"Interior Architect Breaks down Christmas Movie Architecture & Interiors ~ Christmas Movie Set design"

This kind of architectural style was extremely common for large department stores during the first part of the 20th century and sometimes art deco details were added.
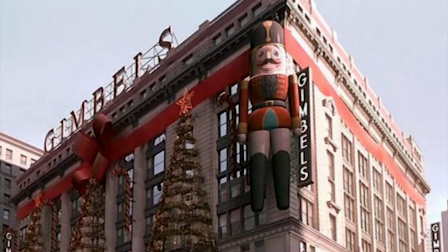(8:23)
The holiday decorations we see outside the store in the film were actually created using CGI and ironically given
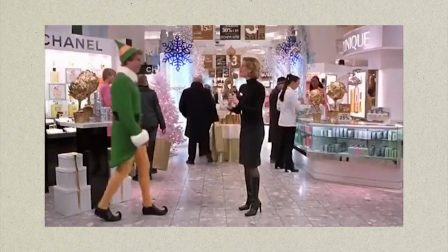(8:30)
the two stores rivalry the inside shots were actually filmed inside the 34th street Macy's flagship store.
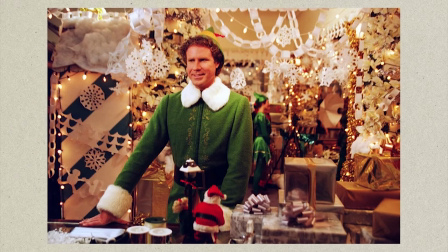(8:37)
Nonetheless the set design does make Christmas shopping feel magical and does a great job of masquerading what it's actually like. Moving back across the pond for this one, we're heading to Scotland in A Castle of Christmas. If you're not into cheesy movies that have all of the Christmas feels, then this might not be for you, but luckily for me, I'm all about the cheese.
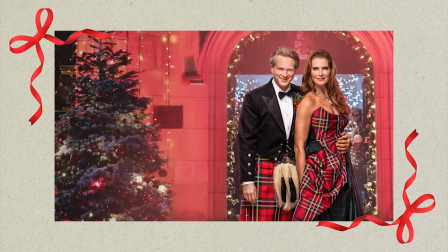(8:57)
Starring Brooke Shields and Carrie Elle West, we see the character of Sophie Brown return to her ancestral village in Dunbar,
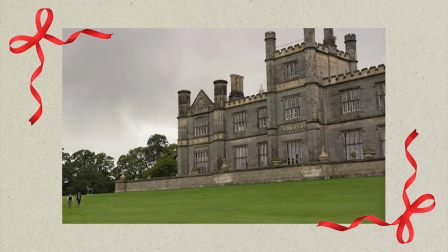(9:03)
Scotland and purchase the local castle that has ties to her father. Now, this is a very new Christmas movie, I watched it the other day, and the majority of the film is set at Dun Dunbar Castle, which in reality is Dulmeny House, located in South Queensferry.
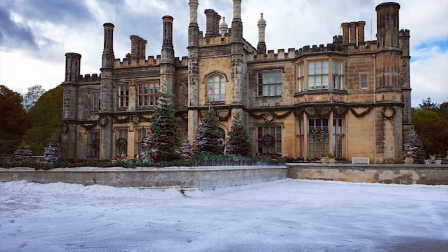(9:19)
Built in 1817 and designed by William Wilkins,
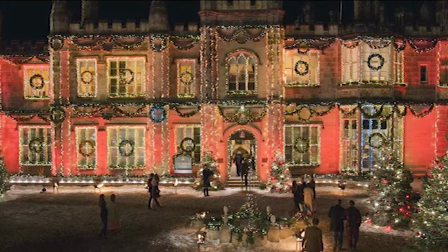(9:22)
the ornate mansion was constructed in a Tudor Gothic style and was actually the first in Scotland to be built in that style. It drew particular inspiration from East Barsham Manor in Norfolk and Hampton Court palace, both manor houses built in a Tudor gothic design.
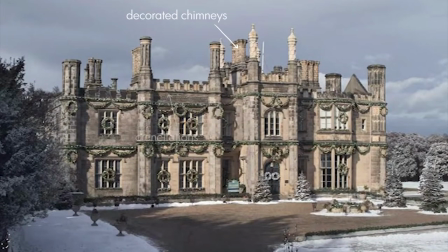(9:39)
Highly decorated chimneys, crenellations, octagonal towers, onion dome roof spires and both a Tudor arch doorway and central window are just a few features we can see that showcase this classic architectural style.
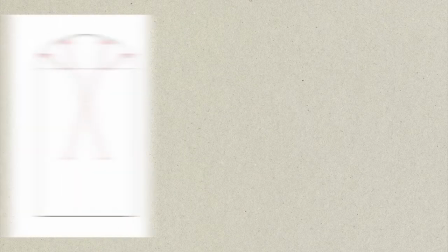(9:53)
This is a small yet significant difference as Tudor arches were wider and flatter than traditional gothic arches. Inside, the rooms adopted the regency style of the time, but the hammer-beamed hall, stained glass windows and fan vaulted corridors are unmistakably gothic.
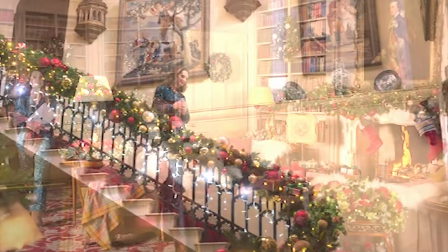(10:11)
The interior shots were also filmed on location, including the main hall and the Delmeny library, where Sophie writes her next book,
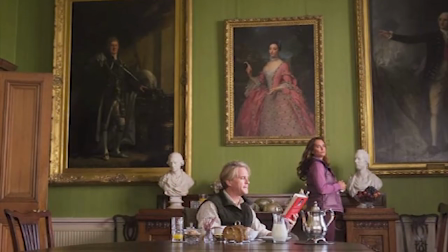(10:18)
but when Miles initially shows Sophie the manor, some of the scenes were taken at the neighbouring historic Barn Bugle Castle. What I particularly love about the interior is that, even though it's set in an old Tudor gothic Manor House,
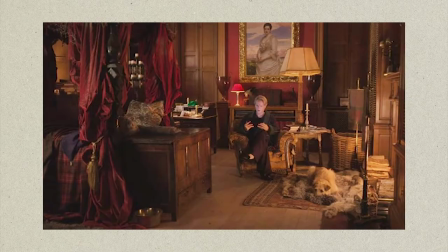(10:31)
the production designer Pat Campbell and team have worked hard to incorporate warming elements to make the space feel
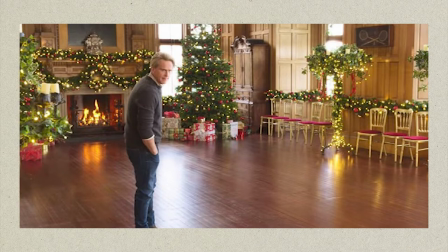(10:37)
cozy and of course a vast collection of Christmas decorations immediately draws us as the audience
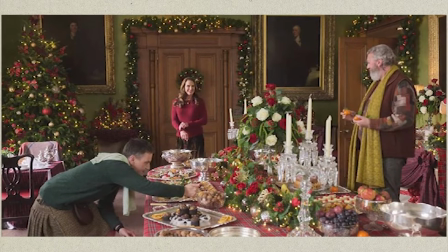(10:43)
into the festive setting. Sometimes in Christmas movies we don't always have houses that look like this or like that and no film takes unusual architecture to unbelievable heights quite like The Grinch or more specifically known as How Grinch Stole Christmas,
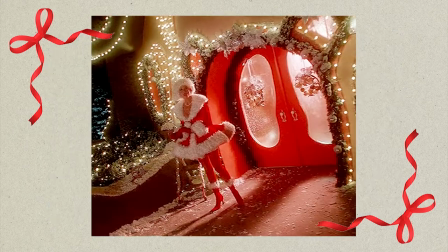(11:00)
starring Jim Carrey, Christine Baranski and Taylor Momsen. As I'm sure you're all aware it's based off of a book with the same name by Dr. Seuss and Whoville is described as having wacky architecture, something that production designer Michael Coren Blythe definitely incorporated into the film's adaptation for the town of Whoville.
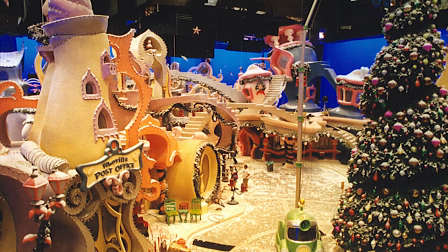(11:19)
Whimsical fluid homes in both the architecture and interiors makes the movie have some of the most fun set design within a Christmas film. In a way they're not really buildings, but more forms that play with the concept of architecture.
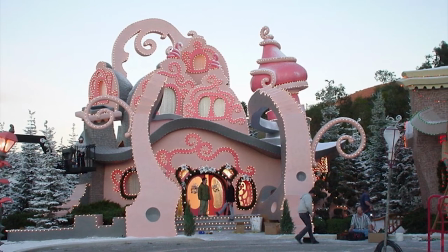(11:31)
Lauren Polizzi, who was a set designer on the film, said that Whoville was built on stage 12 at Universal Studios.
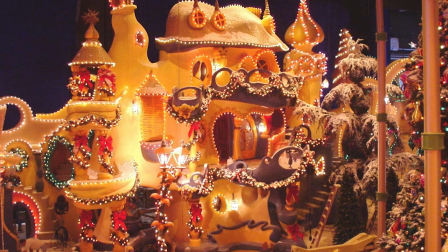(11:37)
Each set designer had their own set to design, allowing for each building to have their own unique flavor. Which is why, even though there's continuity within the town, each Who's home is unique.
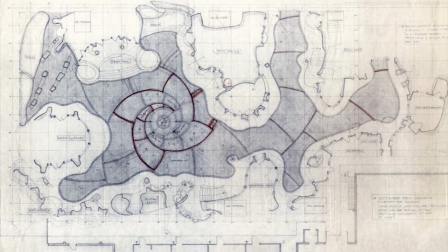(11:48)
The set was laid out like a medieval village, with the towering Christmas tree at the central hub of the fictional city.
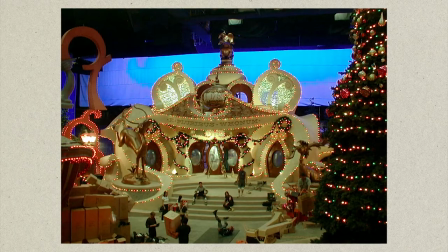(11:56)
The town hall was based on Greek architecture.
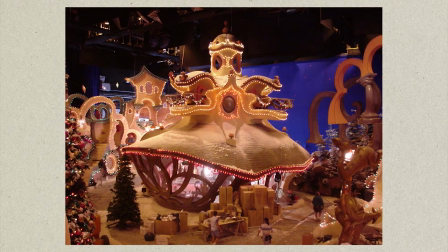(12:01)
And department store Farfingles, where the Who's frantically overspend on Christmas presents,
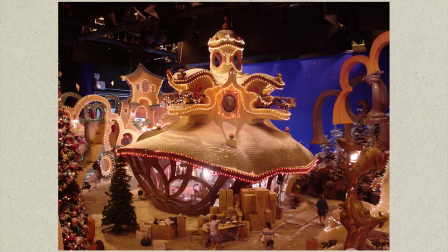(12:07)
was modelled on Parisian Art Nouveau, Moroccan and Islamic architectural features.